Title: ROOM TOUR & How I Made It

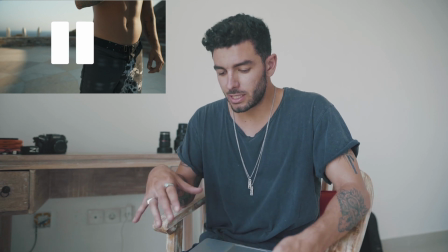196s
okay let's stop here so basically I have three scenes in three different locations
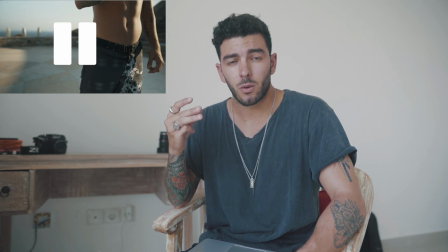202s
right one is a amphitheater one is a top of a church kind of thing obviously the sunset and one is a rock where I cliff jump yeah so the first scene starts with me walking into the center of the
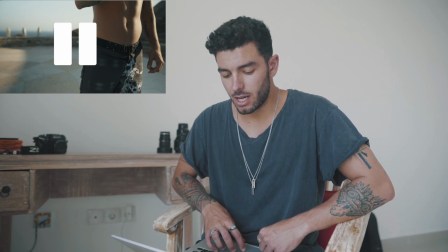219s
amphitheater turn it around all happy blah blah blah and then one of the things that I do most of the time is
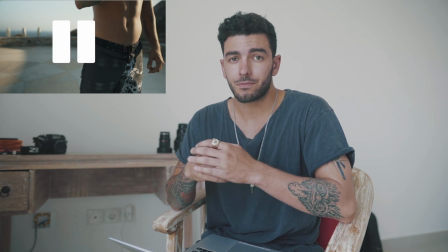228s
analyze the brand just before I do the video so I check like the
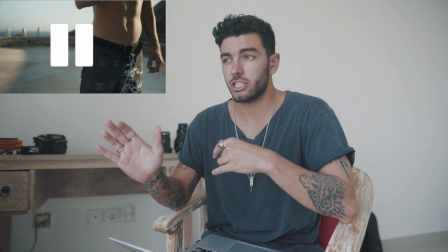233s
social media I check what they like I check if they have any statement they like or anything
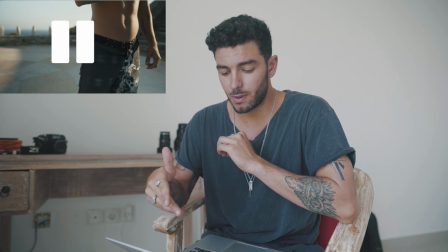239s
like that in this case they do live by this thing which is a play loud and no regrets kind of vibe so I want to integrate that into the video they
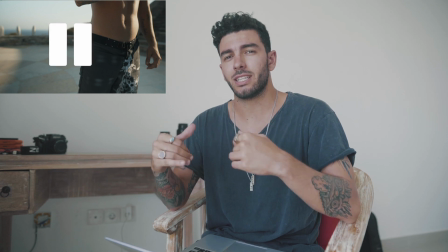249s
also really like like really colorful scenes and a
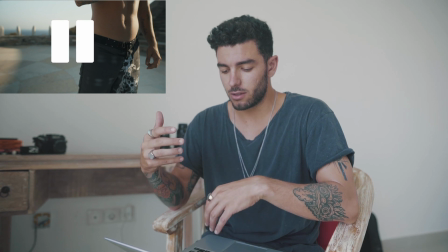254s
lot of colors so I did that with a really natural skin colors really
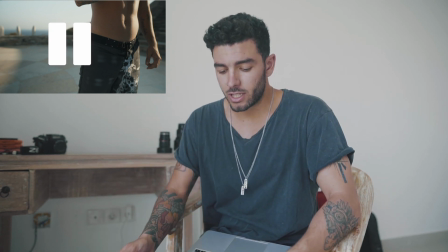259s
natural color grading post
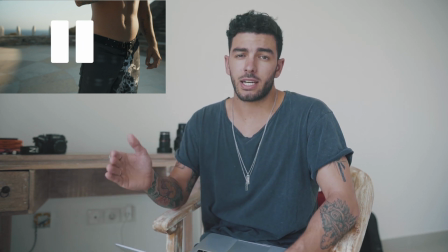262s
so yeah that's the first thing that I do usually when I have to shoot for a brand I check all of their stuff and I check what they like what they don't like
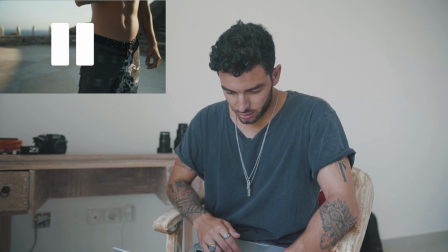270s
and I try to follow their guidelines so the first effect that I make it's this play
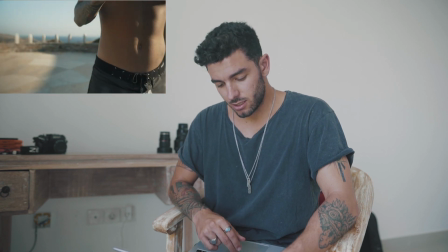277s
loud thing so basically I just took my phone and I put
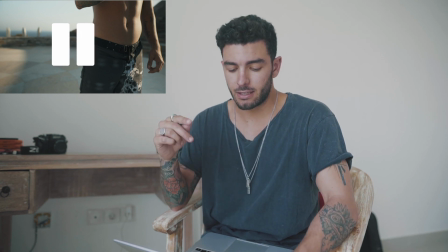282s
the volume up and I did the same with the music in
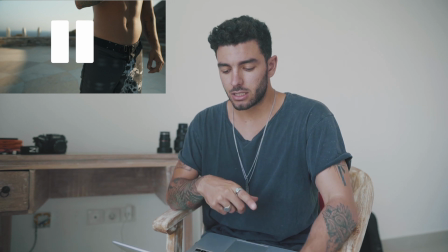287s
in my timeline so sliding the thing as my
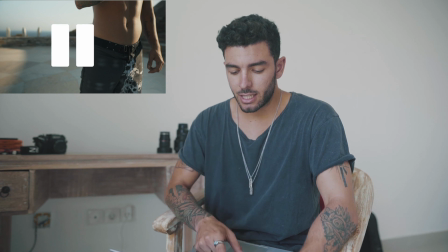291s
finger goes up and then I added an actual play loud
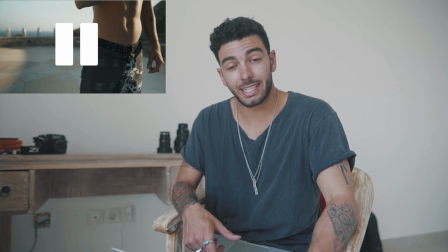298s
an actual play loud text so I just took the scene put an
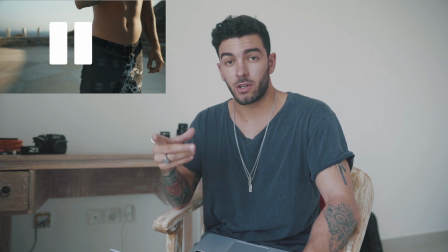303s
after-effect by the way Premiere Pro and After Effects because that's just what I like.
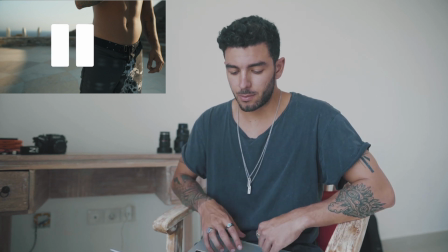309s
And I just tracked the scene and I tracked Play Loud to get bigger just to look cooler.
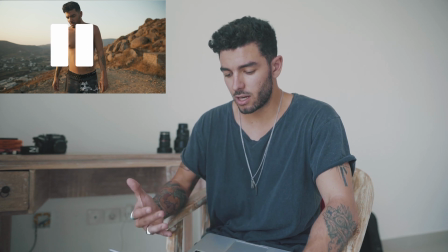318s
And then we focused on the shorts so obviously that's what you want to see how they fit and how they look on a guy I guess.
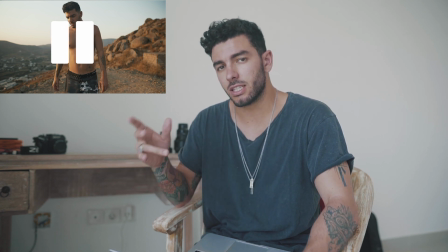328s
So I wanted to transition from all of the scene and with one kind of transition.
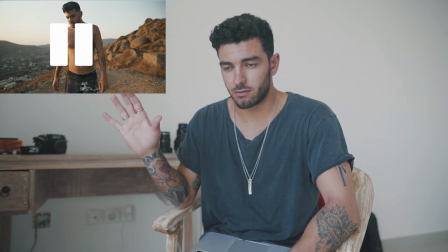333s
I'm not really a fan of like zoom in and swipe and I almost wrapped my laptop.
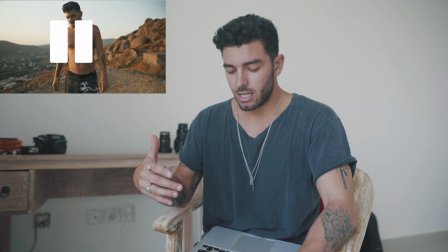340s
So basically what I did, shout out to Sean again to help me filming this,
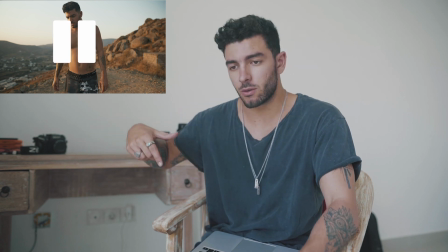349s
but basically what I did I just told him can you wrap around me and then I wrap around me another scene and that's the position with a nice speed ramp,
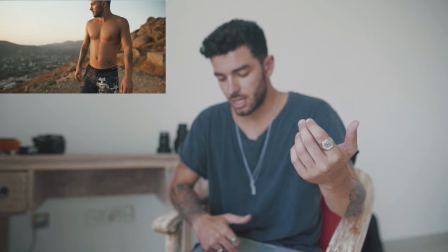357s
a little blur and that's what happens. Different scene, just
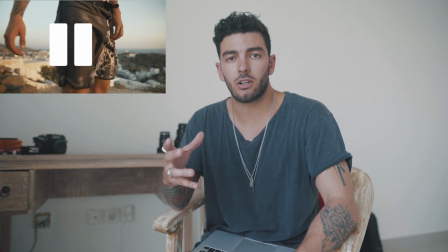370s
me walking in the sunset basically. I just wanted to feel like the whole video it's a one shot kind of thing.
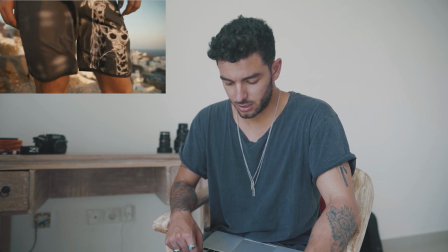378s
Me jumping, yeah me jumping,
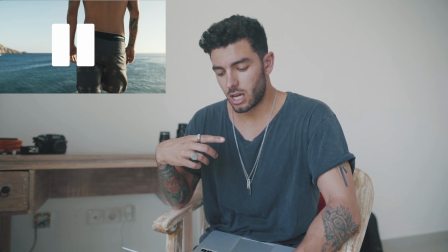383s
wrap around again and probably you haven't noticed but I like to just like do like camera.
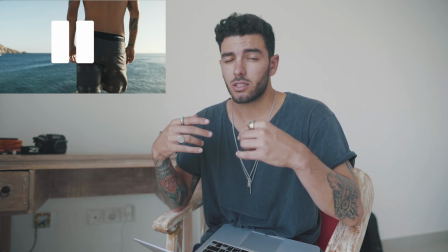391s
I'm really OCD as you might have noticed from my dream tour, so I like to do things perfectly
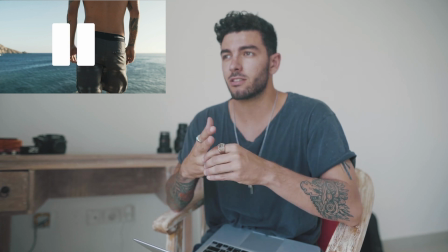398s
and like I really like, I just really like to be having like geometric and like symmetric geometric,
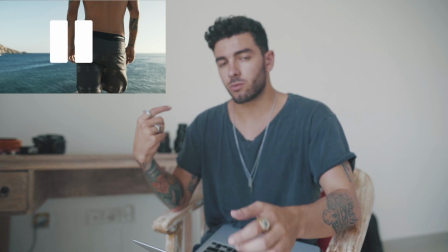404s
whatever you understand what I mean. So I did one wraparound on this side, one wraparound on that side on the second scene.